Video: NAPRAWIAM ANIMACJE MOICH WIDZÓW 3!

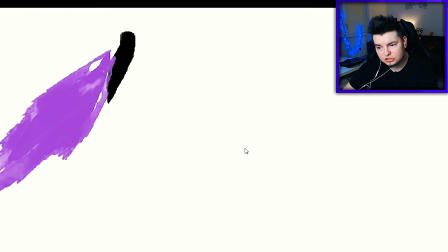8:16 Tak, ta klatka tutaj najwyżej więcej pokazuje, szczerze. Bo tak to jest trochę zbyt chaotycznie, wiesz? Jak mam być szczery, jest zbyt chaotycznie.
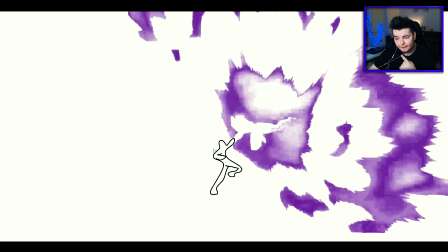8:23 Ogólnie widać za tym. Tak, o, na przyszłość. Gościa pierwszego rób w takiej formie, a drugiego rób całego narysowanego na biało, najlepiej też z czarnym obrysem. Albo inaczej, tego rób całego czarnego z jakimś obrysem I tego rób całego białego z czarnym obrysem, żeby był cały czas widoczny zarys postaci Ja wiem,
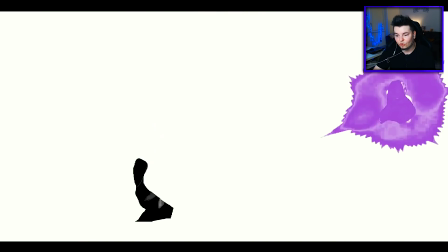8:36 że tak jest prościej, bo je bardzo rozciągałeś i zmieniałeś formę tych postaci Jest prościej narysować po prostu główkę,
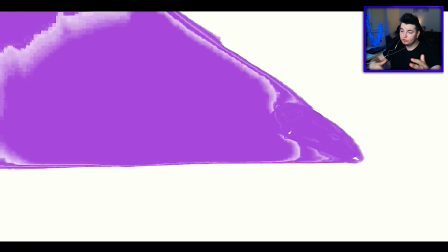8:41 jakąś tam ciągnącą się plamę Niż faktycznie osobę, która odlatuje i macha kończynami Ale na przyszłość, ogólnie ciekawy zamysł,
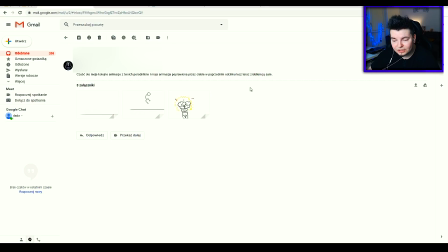8:47 ale można było to dużo lepiej zrobić O, The Spyro, cześć, to moje kolejne animacje z dwóch poradników I moja animacja poprawiona przez ciebie w poprzednim odcinku,
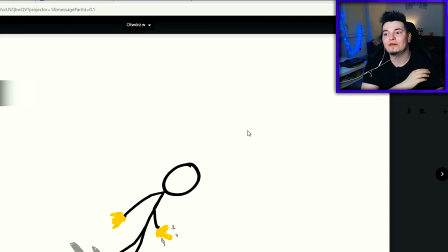8:53 lecz teraz zrobiłem ją sam Pokaż mnie to, pamiętam te animacje i wtedy brakowało ci totalnie przygotowania do ruchu Dalej trochę ci brakuje przygotowania do ruchu,
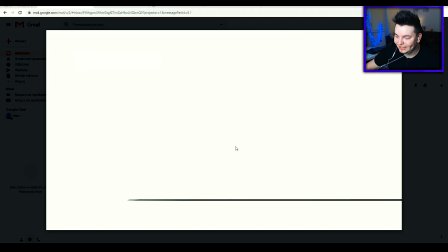9:02 widać, że on dalej się nie pochyla, tylko jest takie tyk i od razu odlatuje, nie? Mógł się delikatnie schylić i dopiero się oderwać od ziemi.
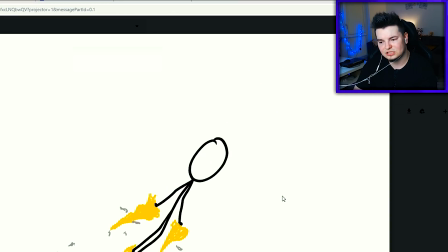9:09 Troszkę ci dalej brakuje, ale nie no, to, a to co wysłałeś ostatnio, to jest przepaść. Totalnie, to już jest ciekawe, to już jest dobre.
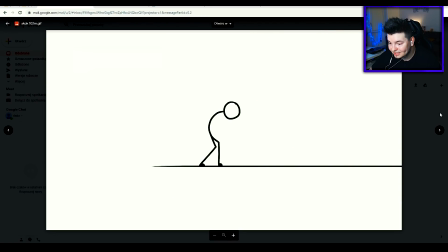9:16 O, jest, jest poprawiona animacja, faktycznie, cyk, cyk.
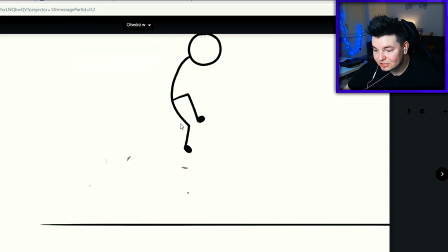9:19 Jedna klatka przeskoku, zobacz, pyk, bo nie miałeś dociągniętej nogi, tylko miałeś nogi tak o, złączone i nagle przekierowałeś tę nogę, że jest tak o, tak wiesz, tyk, w drugą stronę.
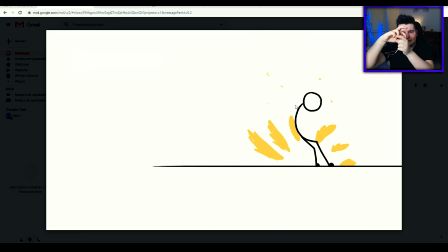9:28 Tyk i tyk.
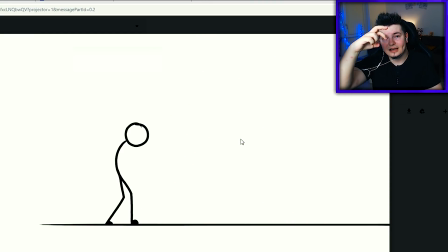9:30 I tu powinna być też ten ruch, że to się raz, dwa, trzy dogina w locie, a nie, że jest tak i jest nagle taka, bo to psuje nam całą kwintesencję tutaj, widzisz?
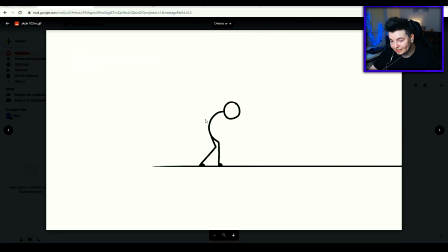9:38 Masz laga w jednym miejscu. Tak samo tutaj dym ci nie znika, jedna klatka dymu została, widzisz? To są pierdółki, ale na takie rzeczy trzeba zwracać uwagę.
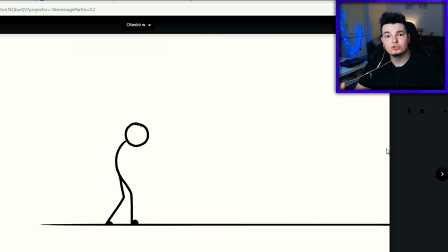9:43 To jest to, co mówiłem. Pamiętajcie, żeby każdy efekt miał swój początek i koniec. Ale jest poprawa ogromna.
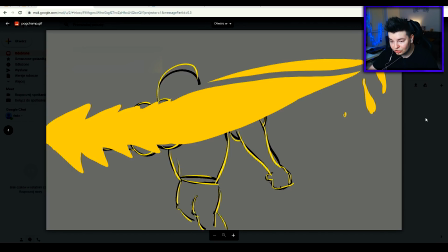9:48 Jest tu animacja, którą robiłem we Flipa Clipie, tylko tu ją zrobiłeś sobie myślę, że w animejcie prawdopodobnie.
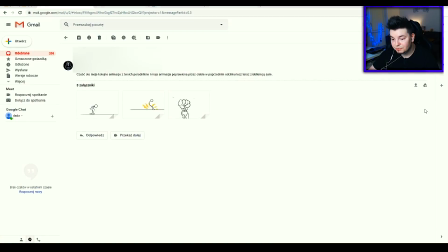9:55 Ciekawie, dobra, widać spory progres. Widać progres, widać, że się uczysz na moich filmikach po prostu. I tak jak mówię, to, a to, co wysyłałeś ostatnio, to już jest przepaść. Jakub Magiera. Hej, to znowu ja, znowu zbezom. Ostatnio byłem zbyt podekscytowany, żeby pisać długi opis, ale tym razem zrobię to inaczej. Jestem Kubo, mam już 19 lat.
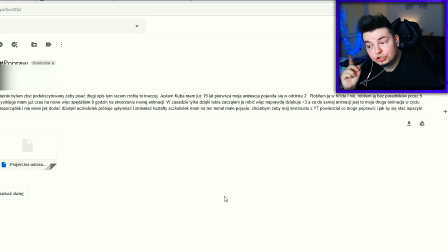10:13 Pierwsza moja animacja pojawiła się w odcinku drugim. Pamiętam ją doskonale.
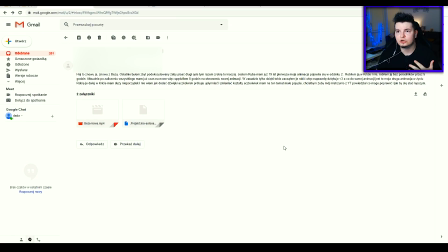10:16 To było chyba takie czarne pudełko, z którego wyskakiwała taka biała postać, trochę przypominająca tego ludka Michelin.
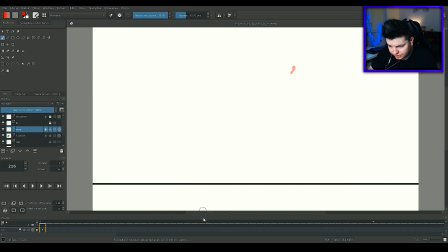10:23 Tak mi się kojarne kojarzy. Okej, mamy to. 216 klatek, więc ciekawie tu będzie Zobaczmy sobie przede wszystkim Ile masz warstw
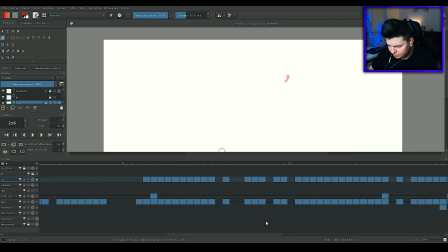10:31 Jedna warstwa, druga warstwa Czyli to będzie bardzo prosta animacja z tego co widzę
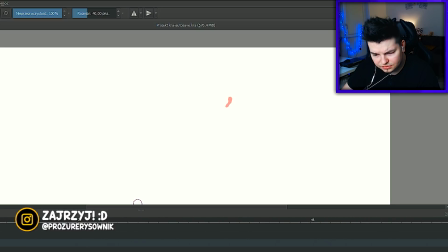10:35 Dużo masz dwójek i trójek Zobaczmy, jestem ciekaw Dużo masz przerywanych też animacji Play
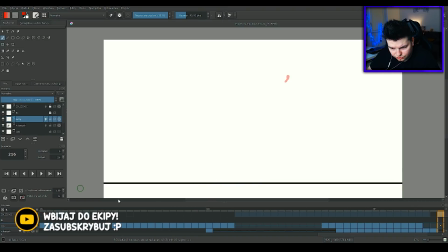10:42 Ok, od razu, jak mam poprawiać? Stój, stój, stój, stój, stój, boże, czemu Krita? Jak ja nie lubię animować z Kricie? Tutaj, to że on tak wybił się, to jest trochę dziwne Jedyne co poprawi już na tym elemencie Tu,
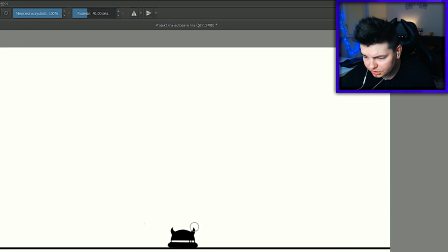10:53 będę tak poprawiał w locie Czerwonym piórkiem, żeby było ci prosto zrozumieć Tu delikatnie bym ją rozszerzył Do rantów,
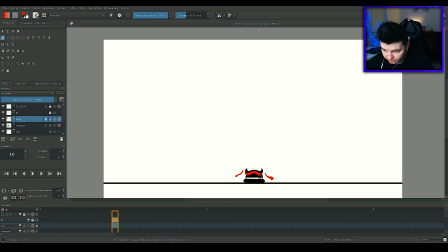10:59 pyk, pyk Żeby ona była bardziej cyk, zgięta tutaj Niższa I żeby się zaczęła rozszerzać i spłycać, rozumiesz? Żeby ona była coraz szersza Coraz szersza, coraz szersza i coraz niższa Przez to, że wtedy Miałbyś efekt takiego zciśnięcia I wystrzelenia,
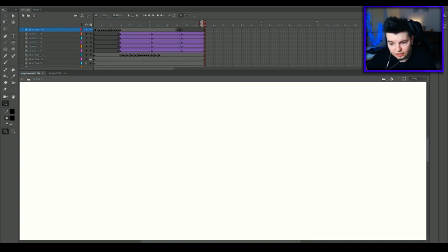11:15 bo zobacz Ale zobaczcie, jak masz powiedzmy projekt Zróbmy tutaj na przykład, poprawiam Tu też robiliśmy ostatnio animację Jak masz projekt piłki, nie? Mamy kółko, cyk, F8. Patrz, jak masz piłkę i ta piłka od razu, stojąc, tak jak ty zrobiłeś, podleci do góry.
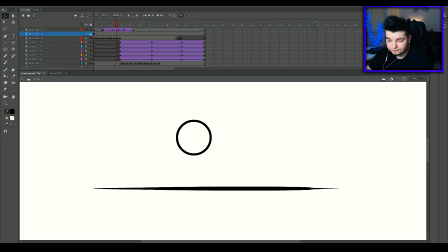11:32 Niby dobrze, ale brakuje przygotowania do ruchu. Patrz teraz na to. Zanim ona powinna tam zejść, to tu powinna być już bardzo rozszerzona i spłaszczona.
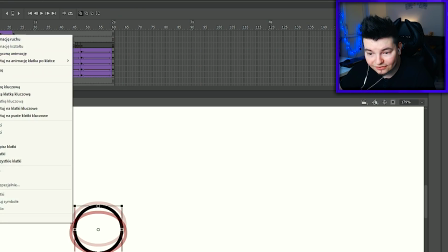11:42 Z tego względu, że mamy efekt spłaszczenia wtedy. I to może trwać naprawdę dosyć długo.
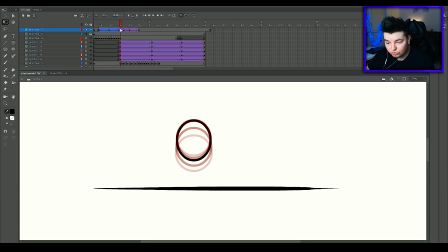11:47 Tu ona musi być rozciągnięta do góry. Do względu, że ona musi naprawdę dociągnąć się tutaj, zmienić swój ształt i spaść na dół. I co więcej, tutaj ona musi być spłaszczona po raz kolejny, bo musi być element squish and scratch, czyli po prostu musi być rozciągnięta.
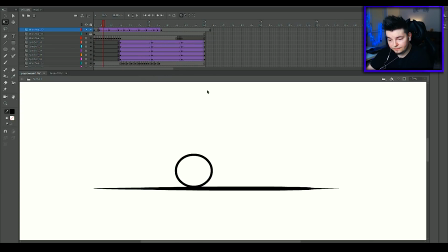12:02 Czaisz. I tego tobie brakuje, żeby było to odbicie, patrz. Widzisz? Dużo lepiej to wygląda, nie? Jest płynnie, a to jest tylko kula, zauważcie, to jest prosta piłka.
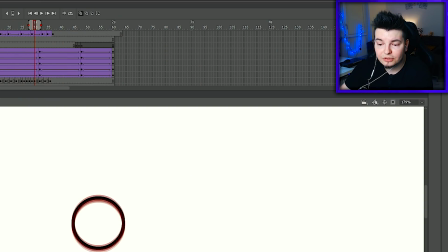12:12 Ja zrobię kiedyś poradnik o podstawach animacji, bo to będzie wam naprawdę przydatne i to jest poradnik, z którego chyba najwięcej wyciągniecie, serio.
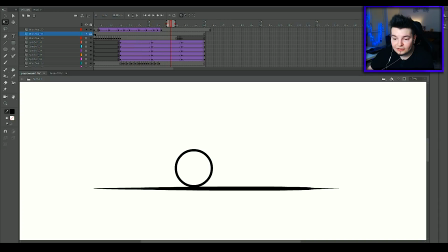12:18 Prosty rozciągnięcie, wydłużenie, a zobacz jaki jest efekt, jakby ona była normalnie żywa, jakbym ją rysował ręcznie cholera wiele czasu, a zrobiłem to w dwie minuty.
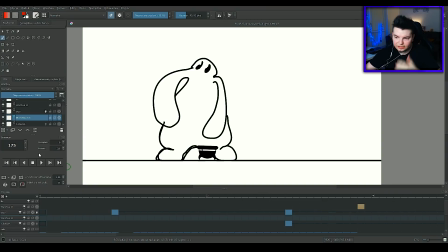12:27 Super. I tu za szybko troszkę wystrzeliło, kurcze, brakowało delikatnie tam izinu przy końcu, ojojoj, troszkę za szybko animacja.
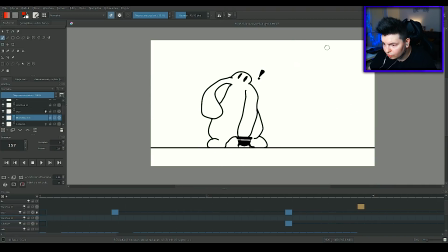12:37 Nalanie tej kawy do tego kubka, totalnie za szybko, tu. Ojojoj, to za szybko.
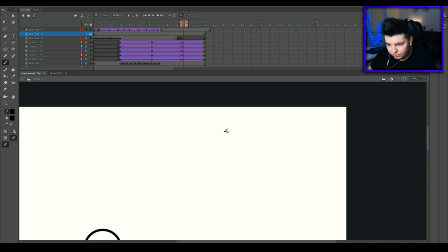12:44 Patrz, już Ci pokazuje schemat. Jak masz jakiś element, powiedzmy tu, że się pojawia, wlatuje nam kwadrat, tam prostokąt i teraz chcemy zrobić ściśnięcie do niego.
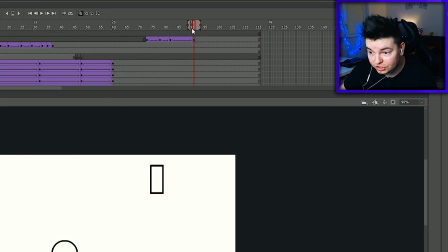12:53 Nie ma od razu. I jest od razu ściśnięcie czarnego ekranu. O nie, stary, patrz na to.
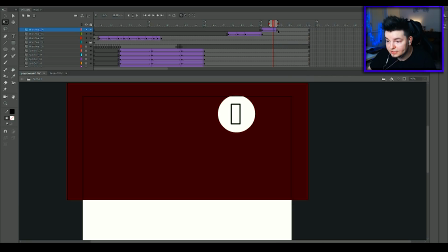12:58 Dajemy sobie w osiem oczywiście i to musi zejść nam tutaj. I to musi zejść do tego stopnia, że to musi wypełniać nam cały ekran.
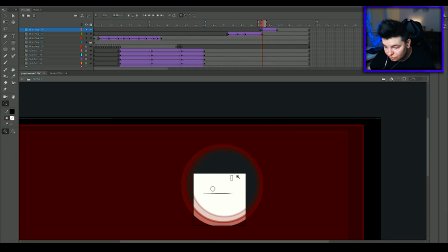13:05 Ja wiem, że to jest porąbane to, co ja teraz robię, ale tak się to robi. Robi się dosyć dużą dziurę i ona ma nam wypełnić tutaj sferę.
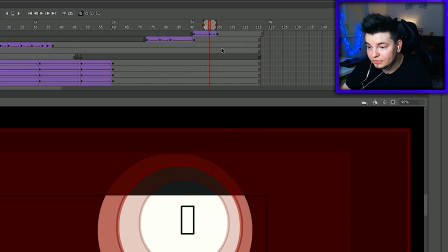13:13 I od tego miejsca możemy już sobie zezynować po raz kolejny
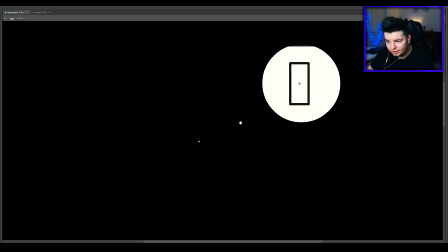13:17 Okej, i patrz teraz Dobra, mamy to i teraz patrz jak nam pięknie wypełni ekran ten czarny kwadrat Pyk Gdzieś?
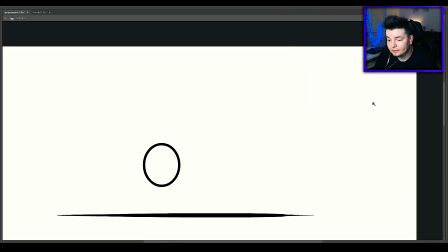13:25 Było zwężenie jak w bajkach Lunetunza Pyk I zwężenie I to jest coś o czym też musicie pamiętać, bo Widz musi mieć na wszystko czas, żeby zareagować, nie?
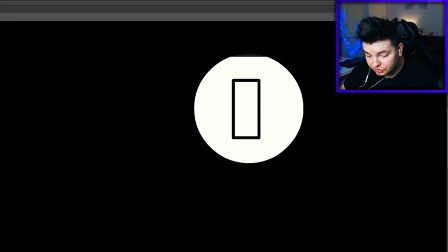13:35 Jak to od razu szybko wchodzi i od razu jest pyk To nie idzie zczaić o co chodzi Więc to są takie rzeczy To wychodzenie jest ogólnie poprawne, nie?
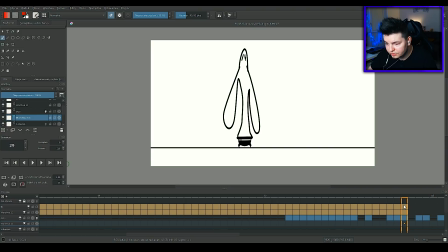13:42 Tutaj Tutaj, tu troszkę mi brakowało, tu, tu, tu było wystrzelenie, cyk, cyk. I on tutaj za szybko nabrał formy.
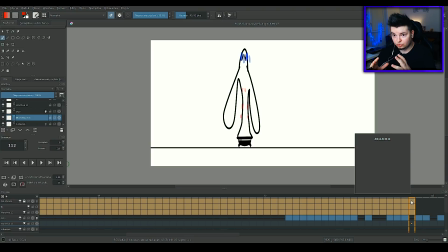13:49 Tu musiałbyś zrobić dwie klatki pośrednie, żeby on pomału zaczął się nabrzmiewać i od razu zrobić go grubego, nie?
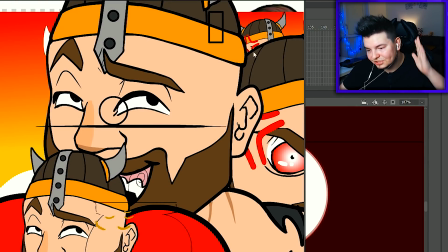13:55 Wtedy byłoby lepiej. Mam nadzieję, że wszyscy się już... O, tam jeszcze mam, kurczę, budynia, projekty pod spodem.
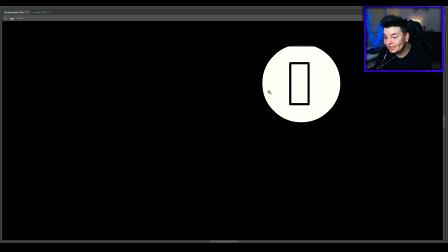14:00 Nic nie widzieliście, nieważne. Mam nadzieję, że coś wynieśliście tutaj z tego poradnika króciutkiego, czyli i z innej izauty na prostym elemencie, plus zbliżanie kamery, nie?
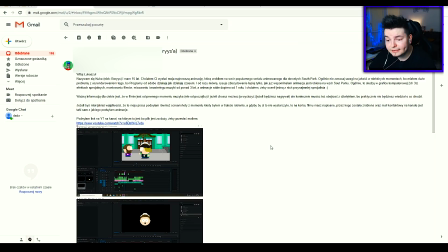14:08 Wszyscy się czegoś uczymy na tej serii, naprawdę. Animacja od Red Diamond Studio, Borysa, okej.
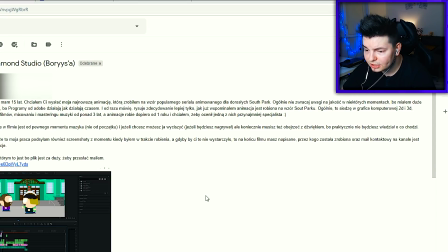14:13 Witaj Łukaszu, nazywam się Kuba, Nick Borys, mam 15 lat. Chciałem ci wysłać powiem najnowszą animację, którą zrobiłem na wzór popularnego serialu animowanego dla dorosłych, Soft Park.
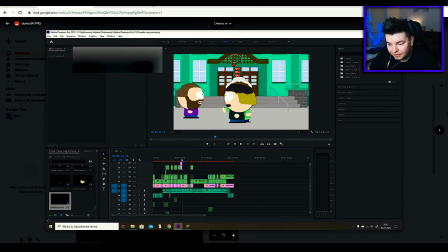14:21 Widzę, że tu mam pliki z Premier Pro, jak sobie montowałeś dźwięk, super.
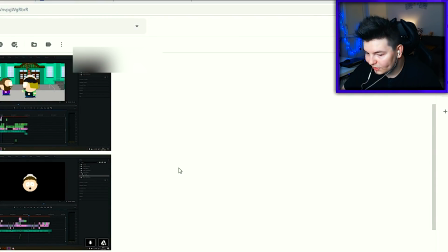14:26 Su, o Jezus, o Boże, wygląda jak moje, moje projekty takie poważniejsze, współczuję, bo to jest mordęga.
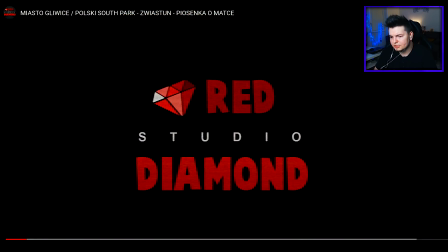14:31 Jakoś trochę leży, mimo że mam 1080p, ale no, zobaczymy. Lecimy.
Wiesz co, Wiśnia?
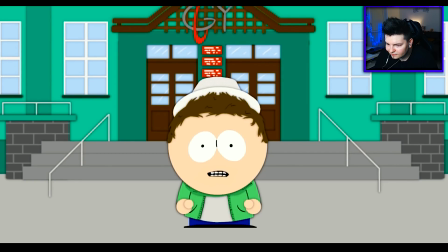14:36 Jesteś kłopem rzadzkiego gówna! Wiesz o spasieno rzucająca się krowa morska, zamiast się z tobą by sensownie obrylać, wezmę zrobię coś innego.
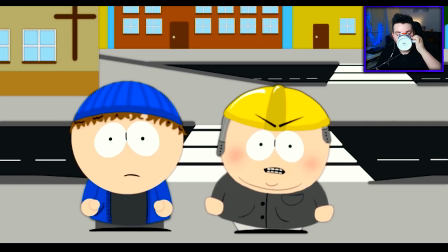14:43 Zaśpiewam o tym piosenkę. Ani mi się wasz! Jeeees!
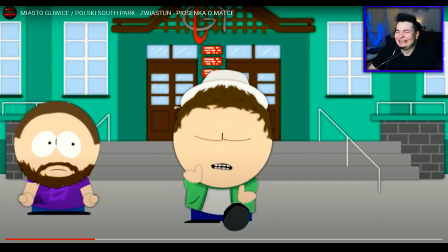14:47 Moja matka to ****** C*** Waje czy ****** Ja pier...
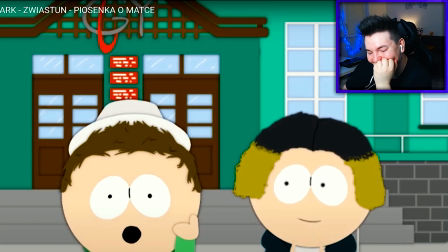14:53 C*** Morda cwelu!
AHAHAHAHAHA Czego się spodziewałem?
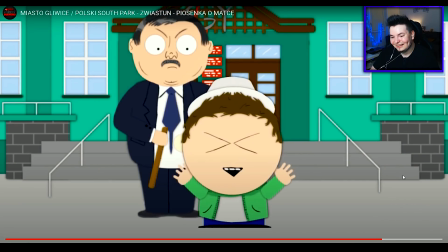15:00 Jakby hehehehe Błagam, walnij go, błagam!
Ała kur...
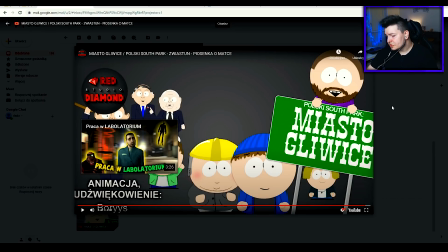15:06 Nice, nice, tu będzie grube temat chyba z tym. Słuchajcie, Red Diamond Studio, możecie sobie sprawdzić chłopaku, bo widzę, że tu robią fajne rzeczy.
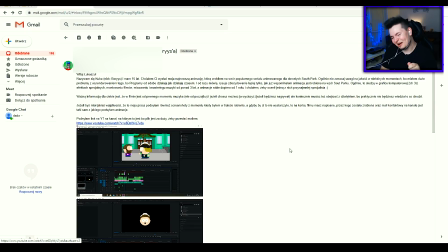15:13 Kuba, szacun totalny, uśmiałem się, będę musiał to cały wypikać, ale bardzo dobre.
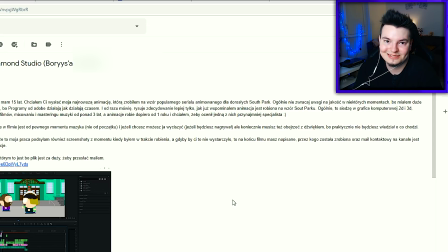15:19 Śmiesznie widać, że jest ten klimat w South Parku i żart jest w South Parku, co mrówiesz tutaj zauwierzcowione. Nie, cudne. Uśmiałem się mocno. Dobra robota, rób to dalej, bo powiem ci, że robisz to po prostu dobrze.
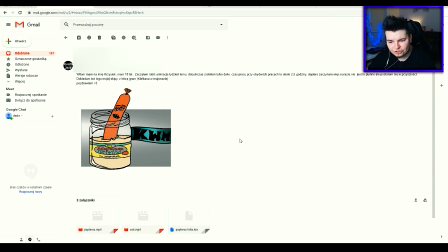15:30 Jest bardzo, bardzo, bardzo dobrze oddany klimat w South Parku. Pyrson2K16 Witam, mam na imię Krzysiek, mam 18 lat Zacząłem robić animację tydzień temu, dotychczas zrobiłem tylko dwie Czas pracy przy obydwóch pracach to około 2,5 godziny, czyli szybko w sumie Dokładam też logo mojej ekipy,
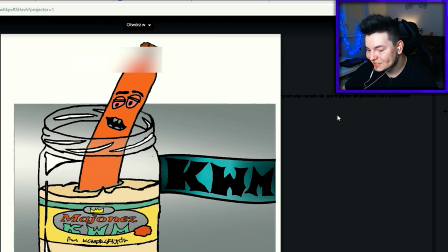15:43 z którą gram Kiełbasa w majonezie Pozdrawiam chłopaków Uuu
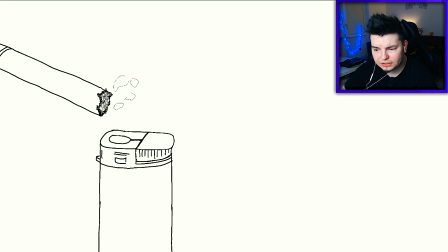15:50 Uuu Ja wiem czy nie płynne Jak na taki projekt animacji, to spoko Oczywiście taka animacja jest sekwencyjnie prosta,
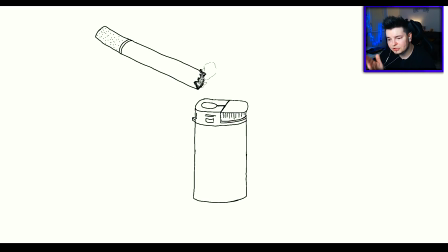15:56 bo robicie sobie czarną barwę I skracacie sobie gumką Naszego po prostu No tym razem fajka, ale ogólnie jakikolwiek element byście nie robili Tak samo jak to się spopiela jakąś osobę, drzewo, coś To jest takie, że jest I zostaje popiół Albo często się robi tak, że po obrysie robi się takie Jest czarne i popiół Zsypuje na dół, nie?
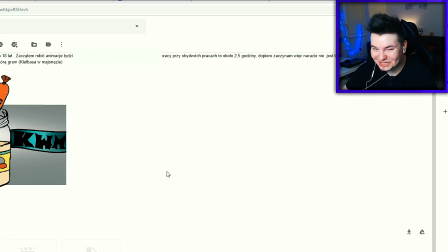16:13 Styl bardzo ze starych komiksów Heia Bardzo mi się podoba Pozwól, że drugiego na odcinku nie pokażę Dobra robota,
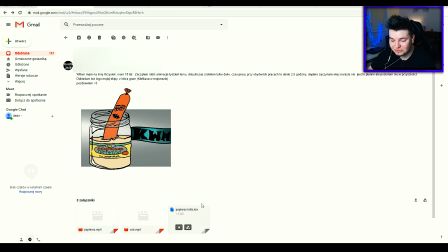16:21 powiem ci Krzyku, robisz dobrą robotę Fajnie, jeżeli to są jedne z twoich pierwszych To naprawdę jest dobrze to zrobione Mimo,
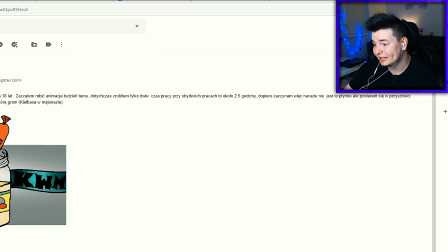16:26 że nie jest to tak płynne, jakbyś pewnie chciał to i tak jest bardzo dobrze zrobione jak na początkującego i nie widać, nie powiedziałbym, że to jest jedna z twoich pierwszych animacji.